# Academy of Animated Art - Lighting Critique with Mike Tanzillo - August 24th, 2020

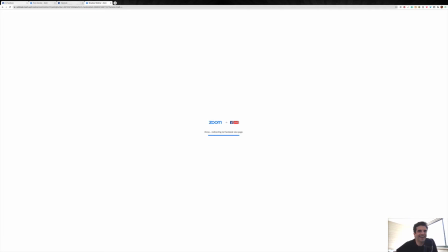(0:00)
Hello, everyone, and welcome to your Monday Live Lighting Critique. We had a little bit of a hiccup there, but we are back and we are live.
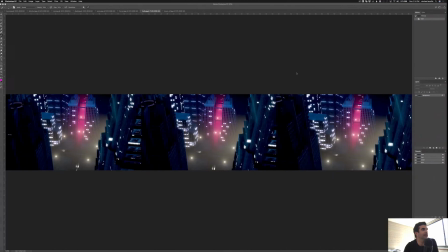(0:08)
And today what I'm going to be doing is taking you all through some student lighting work. And so let's get started with that. So let me go ahead and share my screen here. And so again, what we're going to be doing is every Monday and Friday, going to be trying to do some live critiques so you guys can see what the students are up to, get an idea
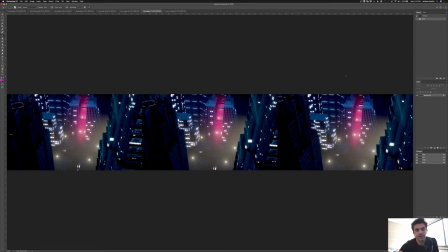(0:27)
of the type of work that's being submitted, the type of feedback that we're giving,
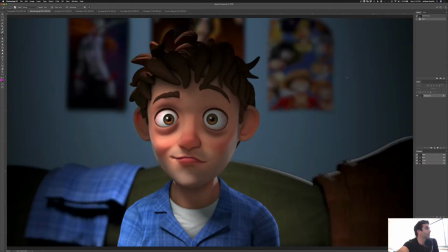(0:32)
and we're also just going to be taking a look at lighting and just talking through some of the artistic side of things.
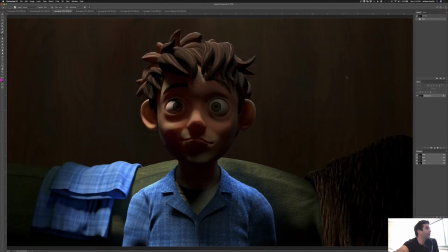(0:37)
A quick announcement before we get started.
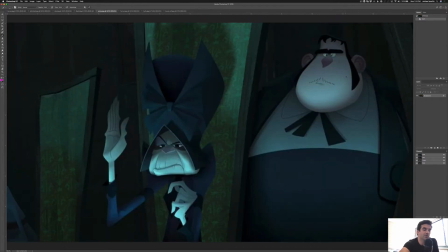(0:41)
Tomorrow, anyone who's a SIGGRAPH attendee, Jasmine and I are going to be hosting a Birds of a Feather called The Secrets from a Lighting Artist,
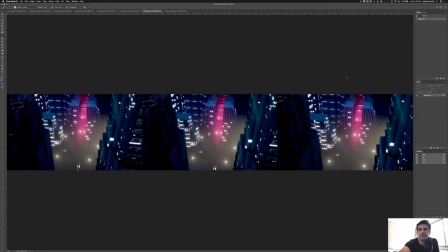(0:49)
and just like a little behind the scenes stuff into what it's like to be a lighting artist on animated films.
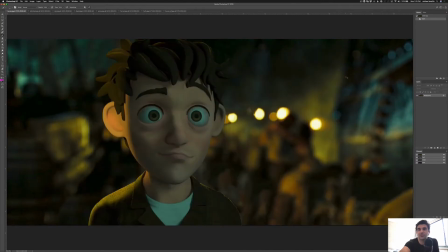(0:55)
And just talking you through, Jasmine and I feel very passionately about the artistic side of this work, and so we're going to be talking about that a lot.
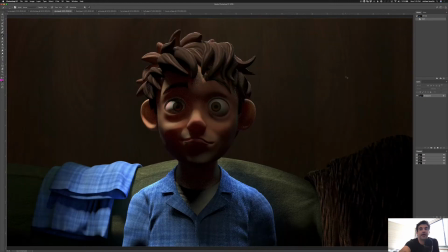(1:03)
We're going to be doing some walkthroughs and just talking all things lighting. It'll be a lot of fun. So if you are a member of SIGGRAPH, make sure that you attend, and we are looking forward to have you there.
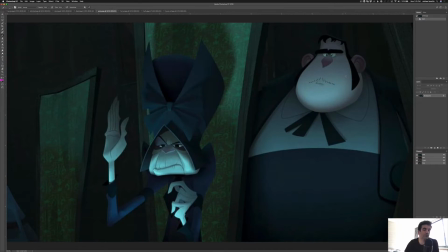(1:15)
So without much further ado, let's get started. I'm going to go and shift because my screen's over here, and don't want you to think I'm not looking at you. Okay. Well, first off, we have Emma here who submitted a submission from our Power of Light course,
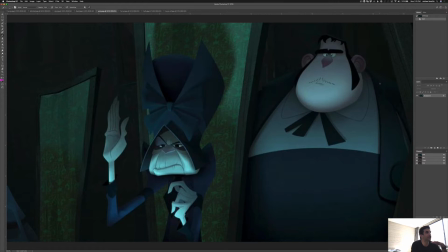(1:32)
and this is just a reference look to get a good analysis of lighting from another animated film, just something that you can start to talk about. And I really like this submission because there's really great upward lighting on these characters.
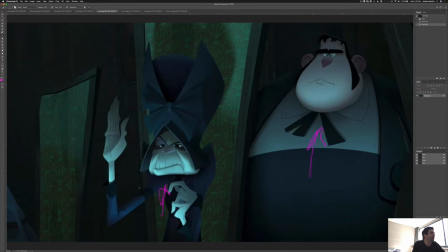(1:48)
I really like somebody in the comment section pointed out how we were able to get separation from the background because we have this framing element in here of this wall, and then it's creating these complex shapes, and then her simple shapes are able to pop off.
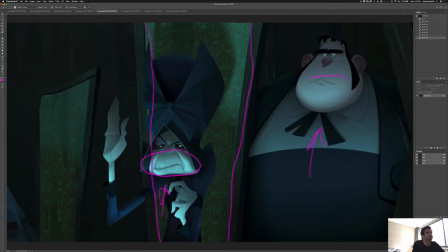(2:04)
The slight value difference between her and him to really get us to focus in here is really nice. And then just the overall color scheme, like even though this is all kind of universally a cool tone, just this slight separation, this little bit more yellow behind her allows her blue tones to pop forward.
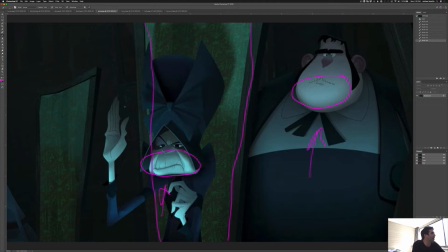(2:23)
So I think that's really nice. And then it would just be nice. I'm a little bit surprised they didn't go a little bit more rimmy up the hand here because it feels like the hand pose is very important to the shot, and that would have been a nice one to see. So really great submission, Emma. I just wanted to share that with everyone because I think that's really cool stuff.
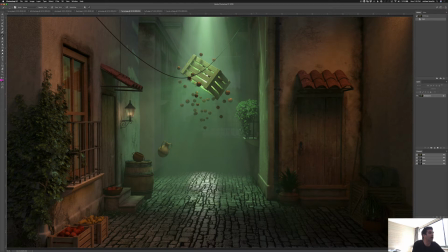(2:39)
So Forrest, good progression. I think this framing is working out really well.
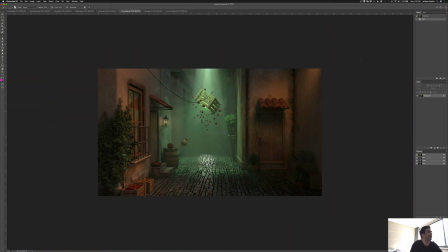(2:44)
We talked last time about getting some warmth in this area and isolating the coolness to the center, and I think that's working out really well. The one thing I would say is that I would like to pull down the value in the surrounding.
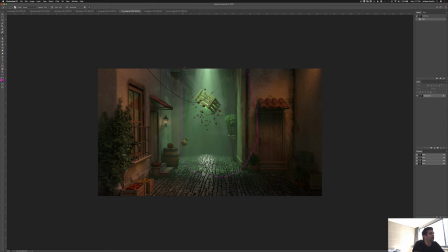(3:02)
So anything outside of here, we need to make this area brighter and then this whole area darker out here. Let's go ahead and do that real quick so that we can kind of see what we're talking about there. And the point of that is that I think that color-wise, you have some good variation that's leading us to the center, but value-wise, like if we...
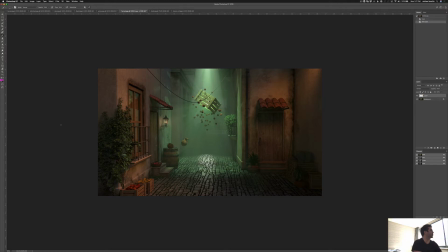(3:23)
I'm just going to do this. Like, let's take a look at the luminosity here.
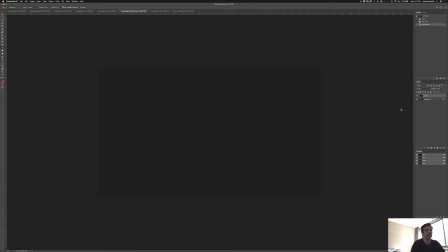(3:25)
And we do that by dropping a black constant over top of it and then using the color. Where's that? There we go. To just look at the luminosity.
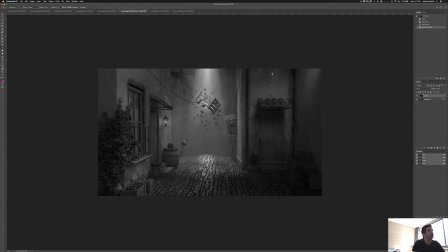(3:37)
And what we're seeing is, so it's a little bit brighter here in the middle, but from like here to here to here, the luminosity is roughly the same. So what we want to do is create some more dynamic elements within that. And we do that by starting off with this central area, and I think we can pop that a little bit stronger.
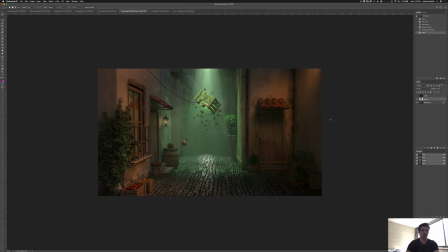(3:54)
Let's take this area, and we can push these levels a little bit stronger. So get that up into like this.
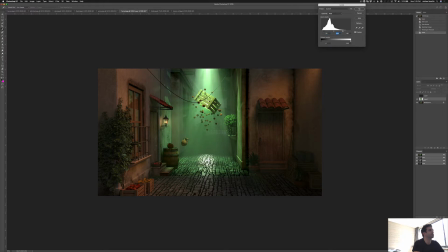(4:08)
Ooh, let's go like that region. And let's go ahead and take this down. Kind of blend in there. And then for everything outside of that,
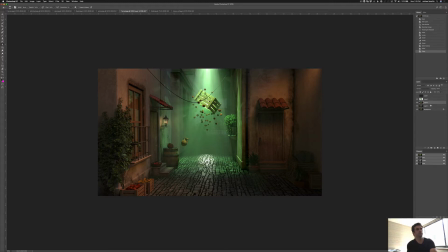we can let's just go ahead and shift it down. This won't look the best, but it'll give us a rough idea.
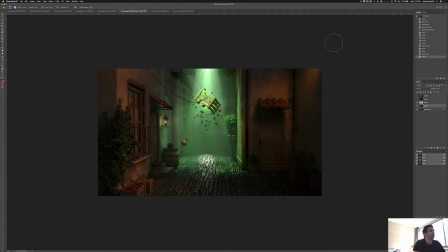(4:38)
So something a little bit along those lines. So we can now take advantage of both the, so you can see before and after. So now we can take advantage of both the value and the saturation changes and the hue shifts to really take advantage of that.
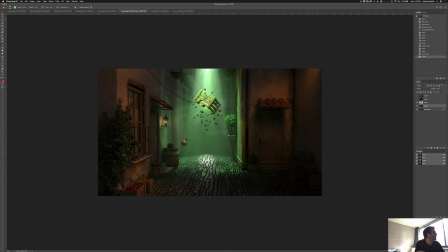(4:54)
We mentioned the last time about adding that light to the center of the box. It is really nice. It's just, it's so small that it's creating some really sharp shapes, like these sharp shadows around here. And
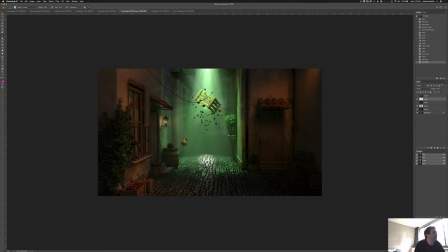(5:14)
so yeah, like these sharp shadows in here. Oh, I see, I'm drawing with black. Right in here, this like sharp specular highlight, these sharp shapes up along here, and it's not that flattering. So I think we may want to kill that a little bit. At least soften it.
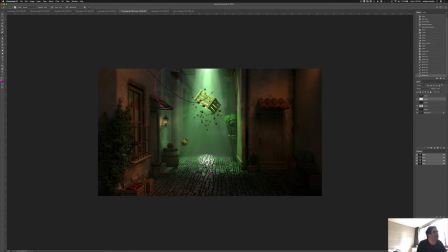(5:34)
It's nice that we're seeing the brightness inside the box. And like, it's actually just a little bit of making too many complex shapes. So it would be nice to simplify it to just this top-down light. So that might have been a mistake on my part. I do like that you've got this center beam and this outer one.
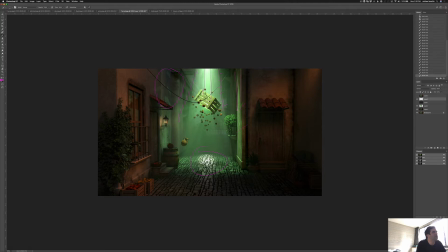(5:51)
It would be nice if this edge got a little bit more soft, just like a touch, because that line's a little bit harsh. But I love that inner beam. And yeah, I think it's just working out overall really well. And for these lights in the foreground, maybe just stop them so they don't quite get down here.
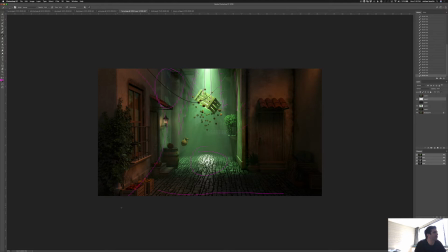(6:09)
Like allow that area to get dark and just kind of isolate them to up and around here. Really nice shaping in here. This is looking good. Like you got this little pocket of light here, and then allowing some shaping to happen up and down. And I think that's working out really well. So that would be my suggestion going forward. But really, really nice progress.
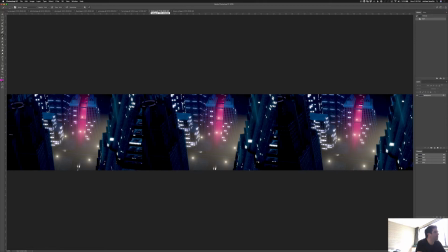(6:27)
This is coming along well. Holly, this is looking really good. We got first, middle, and last based on the reference, or based on your animation. And it's looking pretty good. I mean, like, it seems pretty consistent.
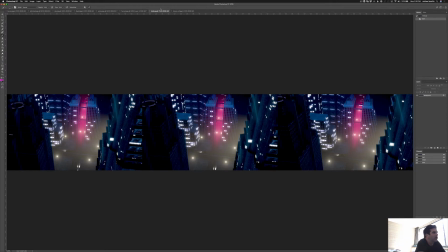(6:45)
Like, I'm not seeing a lot of, like, noise. I think it's going to work out pretty well. The one thing, is this car moving? It feels like it's in the same spot in each one. It may just be the camera moving, but it would be much more dynamic to see that car moving along,
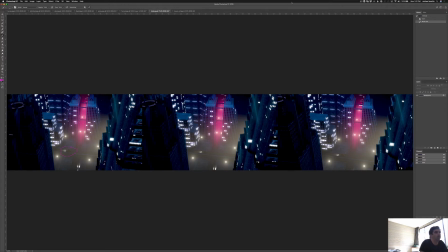(7:03)
and also to see a little bit more of the tail light back here, and just like a little bit of that spilling. You can shift it a little bit more magenta than it would be, so it doesn't contradict with that light, but just seeing a little bit of spill back there would be nice.
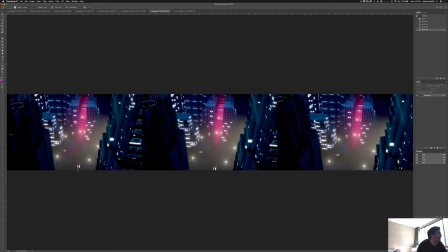(7:20)
And these headlights are a little bit bright. I like the tone of that one a lot. Let's see what else. I mean, other than that, I think this is a good place. I think you're in a good spot to continue forward. One thing is interesting to me is how much.
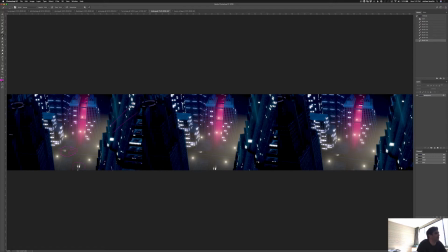(7:39)
It's funny because I just looked at this, like this region, and I was like, oh, that's too saturated blue. It'd be nice to tone that down. But then I look here, and it's not as saturated anymore, and I'm wondering if something shifted between those two. If you have the ability to shift it, and you can see the same thing here, just a little bit too saturated.
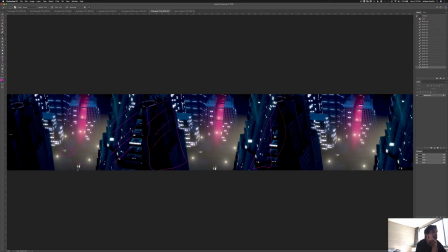(7:58)
I would shift more towards this. I like that value a lot. But yeah, keep going. I think you can continue forward with rendering out the full frame range and seeing where that gets you. So really, really great job. Right. So Keven, we've got your reference here.
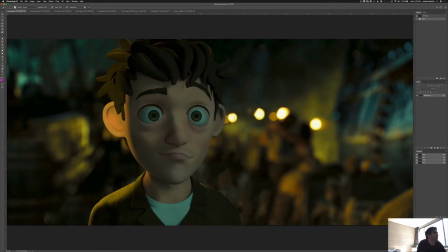(8:12)
Just a reminder, and then your updated frame here. Cool.